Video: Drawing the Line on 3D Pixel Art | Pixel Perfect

All objects in the correct layers are rendered into a dedicated texture using specific layer masks.
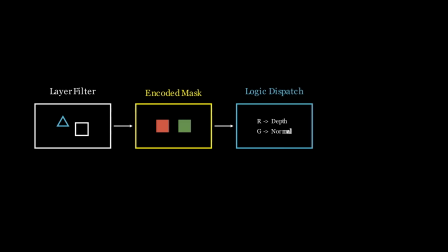(8:24)
We then use the color channels to tell the shader exactly which algorithm to apply. And this selective mask can then be composited back onto our final render.
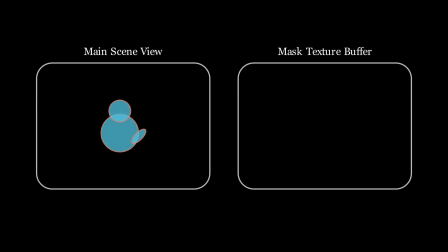(8:36)
Implementing this involves a separate render feature to build the mask. When we render an object in the scene, and if that object has the outline layer mask, we write an additional set of pixels to a new texture at the location of that object. And this builds a supplementary texture that tells us where all of the tagged objects exist.
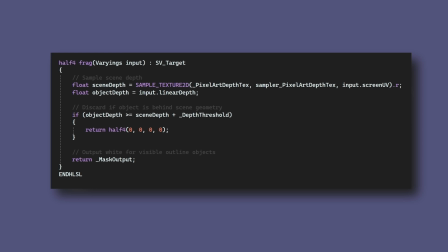(8:55)
The most important detail here is that this process needs to respect occlusion. We feed our depth texture as a secondary input so that only the objects that are in view of the camera get written to the mask.
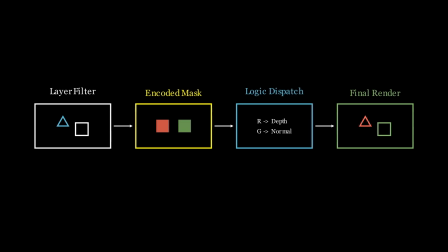(9:09)
Otherwise, we can discard this pixel. From here, we have an algorithm that builds pixel-perfect outlines, and a mask that tells this process where on the screen it can operate.
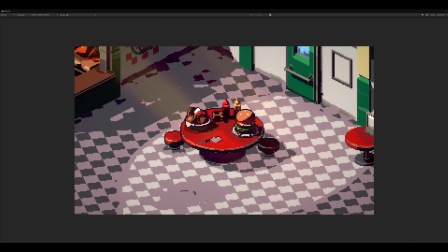(9:23)
Looking at this composited on the final render, we can see now that we have much more clarity, and the overall image strikes a good balance between being its own visual style whilst reminiscent of hand-drawn pixel art.
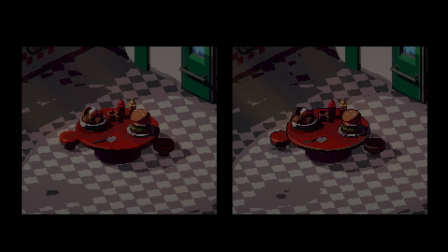(9:36)
It's important to note that whilst these outlines are subtle, in a game context,
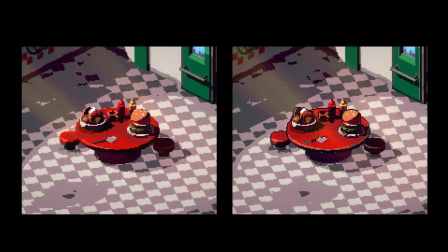(9:41)
these small visual indicators can help communicate to a player perhaps what is interactable or where the boundary of a solid object lies. And that concludes what I wanted to discuss today about outlines. While this isn't strictly a tutorial, I hope it sheds some light on my thought process and ideas around how I go about building things. Anyone watching this video will be aware that there's a fair amount of 3D pixel art out there, and I'm merely resting on the shoulders of giants.
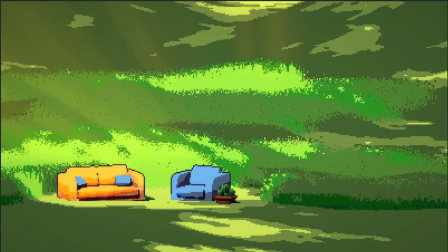(10:14)
And I do want to add that I'm not trying to create a copycat style,
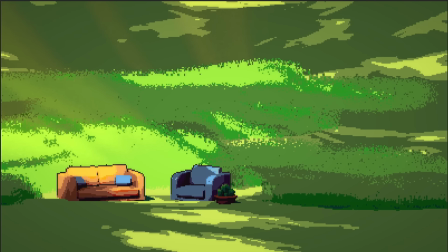(10:18)
but make something that comes from my own artistic interpretation of what 3D pixel art means.
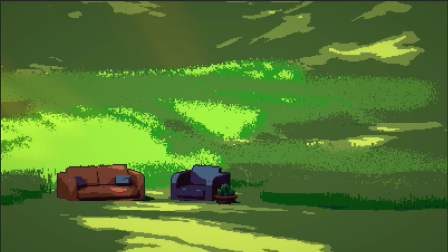(10:24)
Let me know in the comments what you'd like to see more of, whether that's more code or demo scenes, diagrams, or failed experiments.
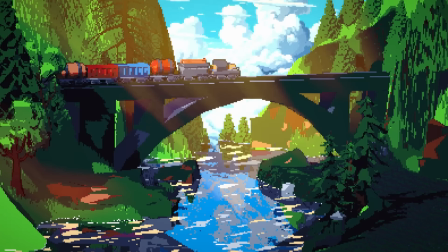(10:33)
There's a lot that goes on behind the scenes before we see the final render,
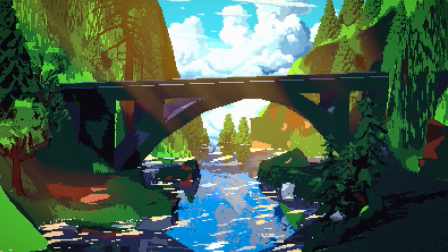(10:36)
so if you did make it this far in the video and you enjoyed the content, I'd really appreciate a like and subscribe.
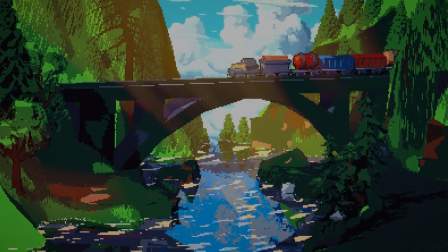(10:43)
It really does help. And as always, thanks for watching.